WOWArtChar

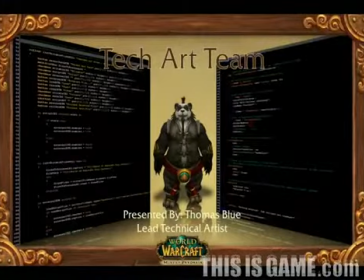I'm also the lead technical artist.
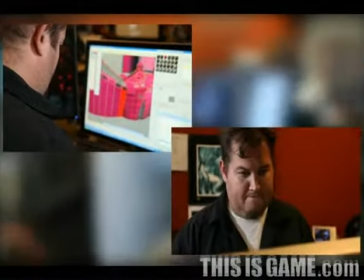And this is the tech art team. Tech artists are the unsung heroes of game art development.
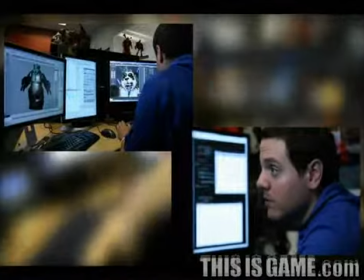They make tools and define processes that allow artists to focus on making great art.
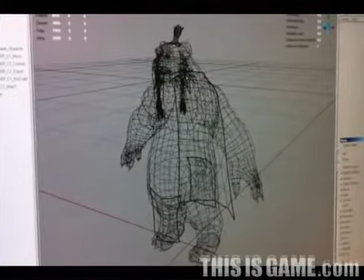One of the many roles that a tech artist can have is that of a rigger. A rigger is a person who puts bones
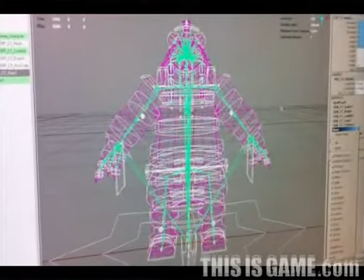and specialized controls onto a model that animators then use to bring creatures and characters to life.
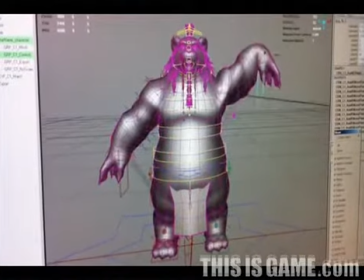The Pandaren has our most modern rig with an amazing facial system that allows
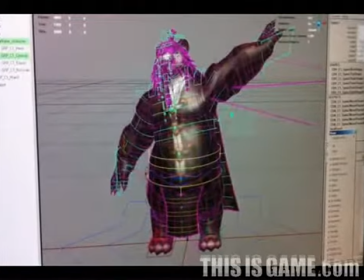for great amounts of personality and expression to be placed on top of already incredible animations.
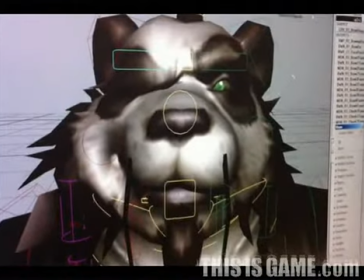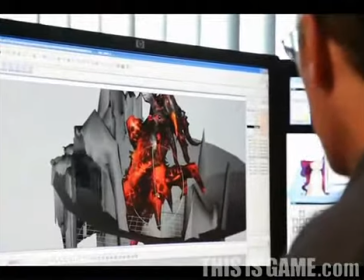Creating over 800 animations per expansion, which is a daunting number because animation is a lot of hard work.
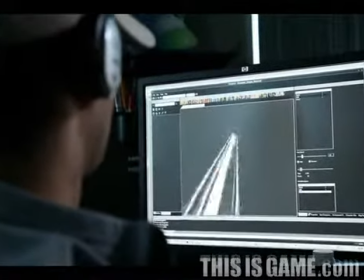So one of the things we try to do
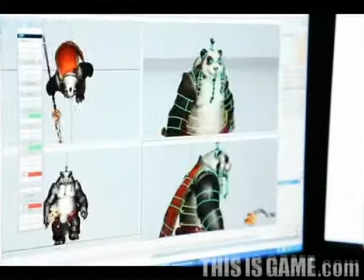with animation is that even though all these guys are working on the same, and girls are working on the same, or I'm sorry, women are working on the same animation at the same time,
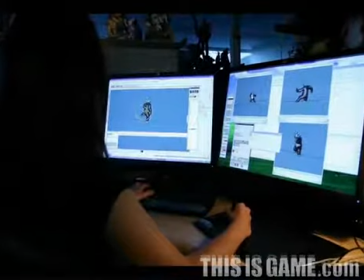we want to make sure that the end game looks like one person made all of the animation for one character. So at any one given time, every animator in the bullpen will be working on, say, the Pandaren or the Mantid or any one race,
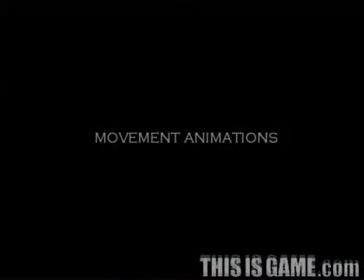and they all work together as a group to make sure that this stuff is coming together and looking consistent.
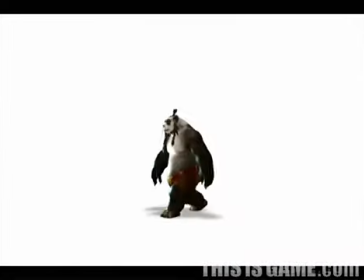This is a little bit of a movement animation,
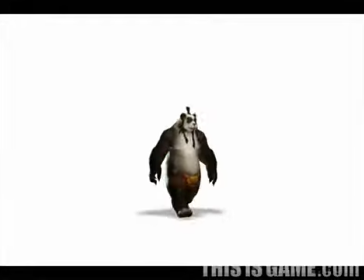and we wanted to break it out and kind of show you guys against a white screen what we've done recently to kind of upgrade our character animation system.
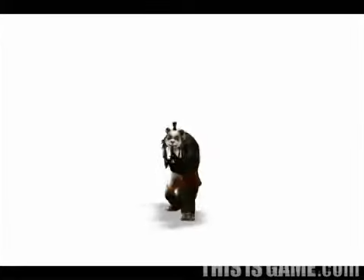We have an awesome rigger. Alexis Mead has done a fantastic job making these guys come to life.
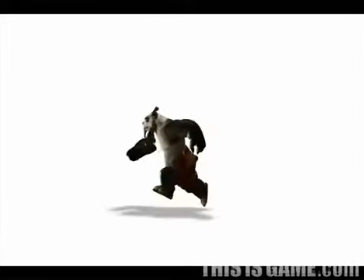Blue talked a little bit about that. Here you can see how it all came out. One of the new things that we're really excited about is squash and stretch,
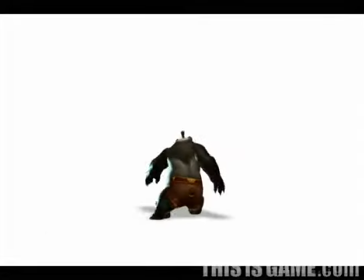as well as almost 10 times the number of bones in the face that we previously had in older character models.
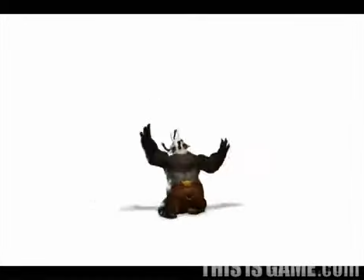So what that allows us to do is get the expressions that you'll probably see if you're in his face as he's jumping around.
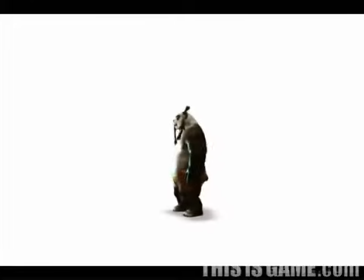And also, if you watch his belly when he's running around doing this stuff, you can see that jiggle.
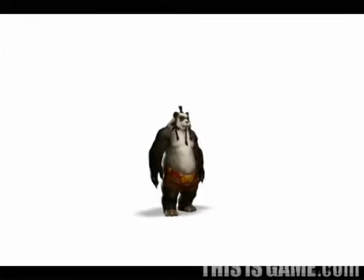We weren't previously able to do that, and it's opened up a whole new realm of stuff we can accomplish with animation.
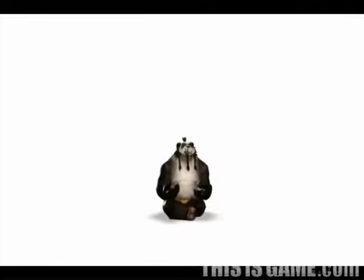And he's bored with what I'm saying, so he's going to meditate.
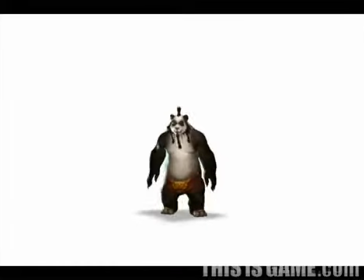So that's the conversation animation.
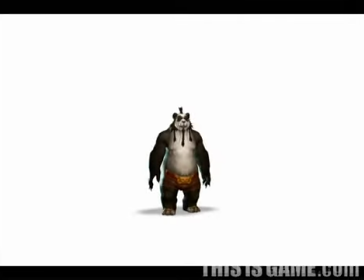One of the things that's super important with these guys especially, but characters in general, is nailing the silhouette.
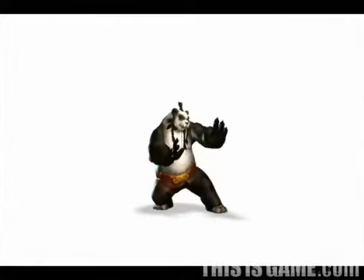These monk animations illustrate that point against this white background because the animators worked really hard to make sure that in any viewpoint you could really tell the breakdown in the silhouette of what the character is actually doing.
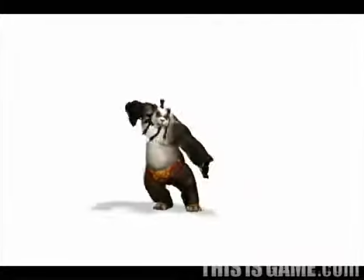These attack animations have to happen within a second, so they're working really hard to get across exactly what the character's doing in that short period of time.
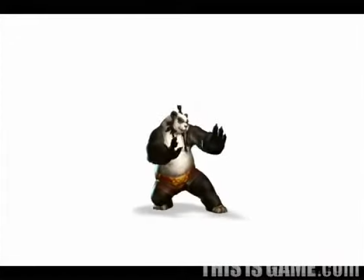And I'd like to say that that they filmed me doing this stuff for reference,
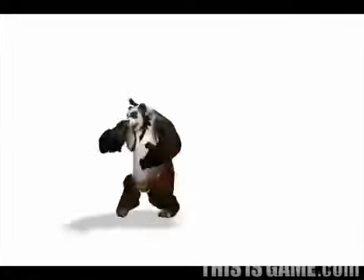but unfortunately it was a combination of a couple people on the team who are a little bit better at martial arts than I am, and then studying, you know, cool Shaolin style martial arts and that kind of stuff.
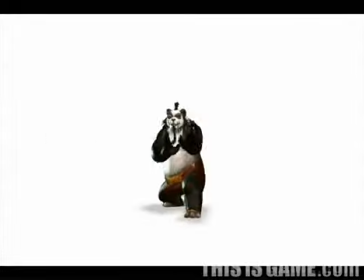You can tell I'm well practiced on this animation bit, right?
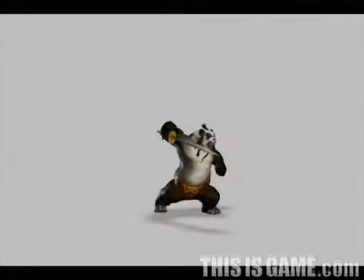So unarmed combat was very important to us. We wanted to make sure that it had that really cool kind of Shaolin Kung Fu monk style.
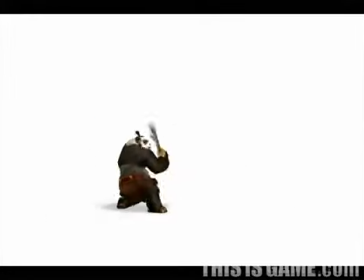And then all of a sudden they have to have this weapon. And game animation is interesting because not only do these things have to work with unarmed combat, but all of a sudden they have to hold a sword or hold a staff. So a challenge for the animation team is making sure that the animations they do in unarmed combat come through when they're holding a weapon.
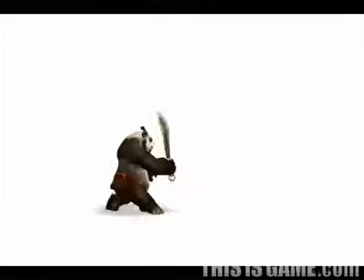And this is sort of illustrating exactly what that's doing. You can see all these animations if you play the demo.
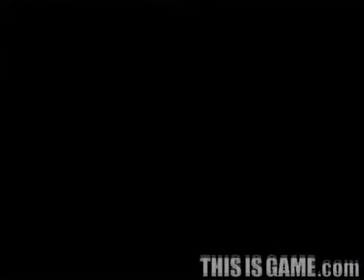It's kind of a breakdown of exactly what we've done for the basic animation so far.